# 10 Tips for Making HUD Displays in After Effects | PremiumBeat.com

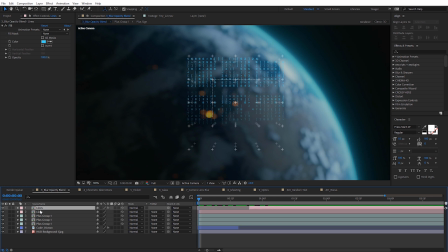4:08 So you can see stuff starts to get lost a little bit up here in this brighter area. So I'm gonna hold shift and select all of my HUD layers here and on mode. We're just gonna change this to add. And that's gonna brighten all the elements up, especially over top of our other footage.
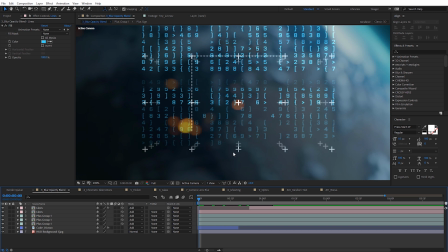4:21 Now for opacity, you're gonna see on these little plus icon layers I've got here, how they're kinda duplicating and getting a little bit lighter as they go off into the distance.
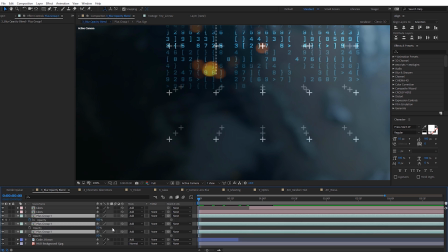4:29 So if I just select all of these and hit T on the keyboard for opacity, we can see I've got this first layer at 100%, next one at 50, and then the final one I can even lower it a little bit more.
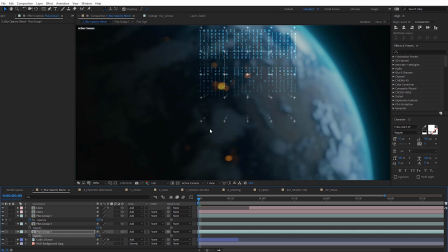4:38 And just kinda giving us a little bit more dimension there using the opacity levels. And finally for blur, I like to blur all of my HUD elements just a little bit, kind of take the edge off of them.
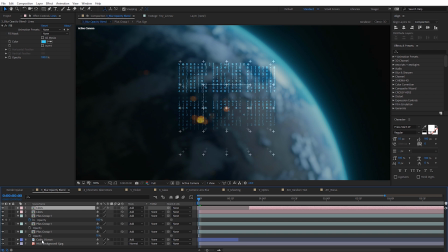4:47 And a quick way to do that really easily is just select everything here when you get done with your layout. And I'm just gonna go ahead and pre-compose that. So just come up to layer and then pre-compose. We'll just call this our HUD.
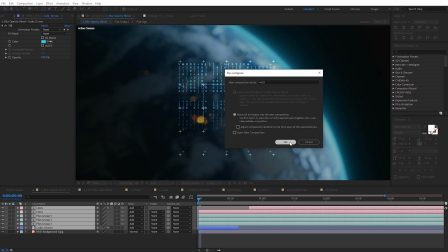4:59 And then make sure you move all attributes into a new composition and click okay. And then with that composition selected, just come up to effect.
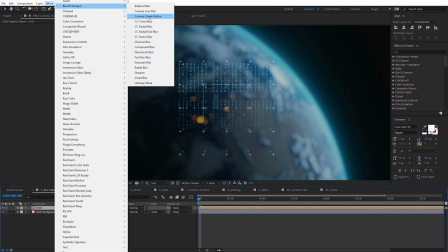5:07 We'll just do a Gaussian blur on this.
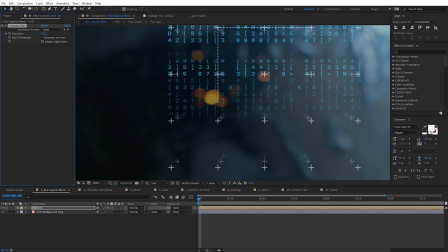5:11 So if I zoom in here really close, I'm just gonna set this on something really low, but just up enough, so like two to four. You can see it just takes a little bit of that bite out of the HUD and just kinda makes it blend a little bit more with everything, including the footage, looks a little bit more natural. Next, something a little more fun, that's adding chromatic aberration. Now there are many ways to do this effect in After Effects with no plugins.
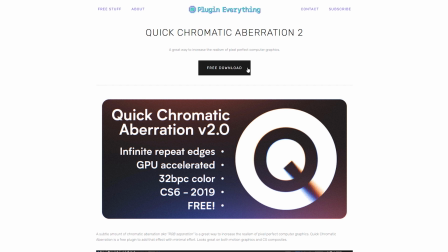5:36 However, there is a free plugin that's too easy to use, So I have to recommend it and that's quick chromatic aberrations from plug in everything.
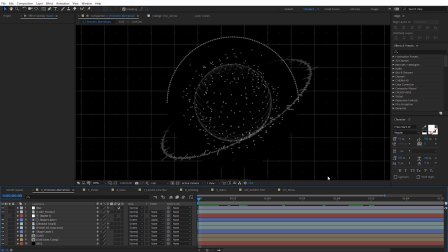5:44 I'll link to it on the blog post And to apply the effect quick chromatic aberration All we're gonna do is we're just gonna right click I'm gonna do a new
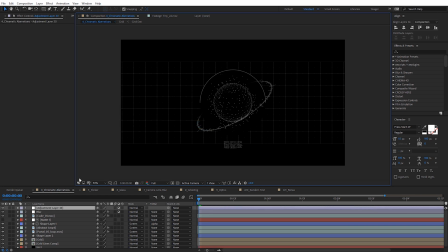5:51 adjustment layer and place that above everything else in my composition And then come up here to effect and then it'll be under plug
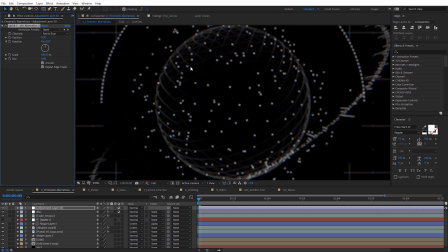5:58 in everything and then quick chromatic aberration 2 And once we have that applied, I'm just gonna zoom in here so we can see exactly what's going on I'm gonna go ahead and toggle it on and off. You can see we're already getting a little bit of chromatic aberration there with the red and the blue. And for the position, I'll usually just go ahead and default this to zero, because we're really gonna adjust the scale.
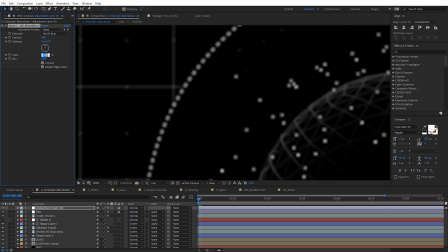6:16 So with that at zero, we won't see any difference. But on the scale, we can do this very subtle. So I'm gonna have it be 100 and then .3. So just a little bit, and you can see that little amount there gives us that much there. But you can increase this, but as you do, it's really gonna start to kind of give you more of like a digital glitch look if you do it too far.
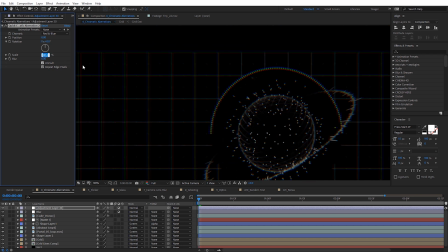6:36 Obviously fine tune this to taste to match your HUD style. One other thing to note is when you apply this to any footage, if it makes the footage a little bit translucent, it's probably because this unmolt setting is defaulted to on. Just go ahead and uncheck that if you have anything that looks a little bit different than you intended. Tip number five is gonna be to create HUD flicker presets.
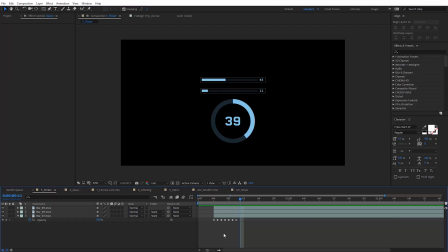6:56 So a lot of times when you have elements animate on and off screen, you're probably gonna keyframe some opacity flickering. You can see that's what I've done here with this bottom layer. You can see I've just keyframed the opacity here, kind of starting out at 50 and going between zero to 100. Just very quickly, just give me that kind of quick flickering.
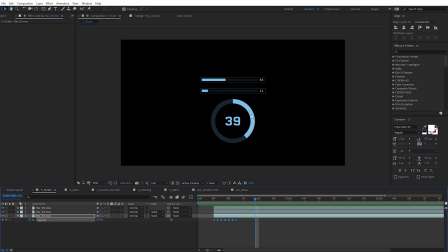7:13 Now I could just select all these key frames and copy and paste them to these other elements, but if it's a flicker styling that I like quite a bit and I want to apply it to many different things, maybe in other compositions or even other projects, there's a quick way we can make a preset using these opacity key frames.
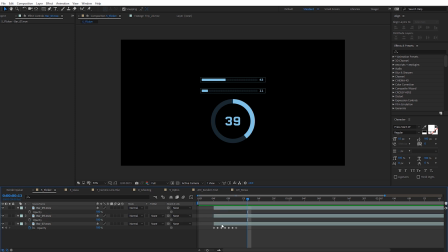7:28 So again, with them revealed here, and if you don't see them after you create them, just hit T on the keyboard for opacity. And on this layer here, I'm just gonna drag my mouse and highlight all of those key frames. And when they're blue, that means they're selected. We're gonna come over here to the Effects and Presets panel and just click on this little post-it note here in the bottom corner.
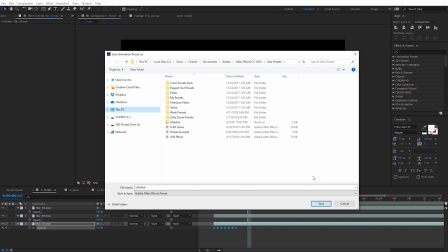7:45 And this is gonna allow us to create a user preset. It'll open up the Explorer window and you can go ahead and save this out. So let me go ahead and just name this HUD Flicker On. And I'm saving this in the user presets here and it's usually in your documents under Adobe and then it'll be whatever version of After Effects you're using.
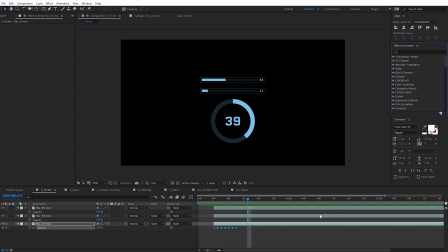8:02 And then User Presets, go ahead and click Save. And after we've done that, I can just come back up here to the effects and presets, and I'll just search for that. So we can see it's right there under user presets. And I can just come over here to these other layers. I'm just gonna move this one over.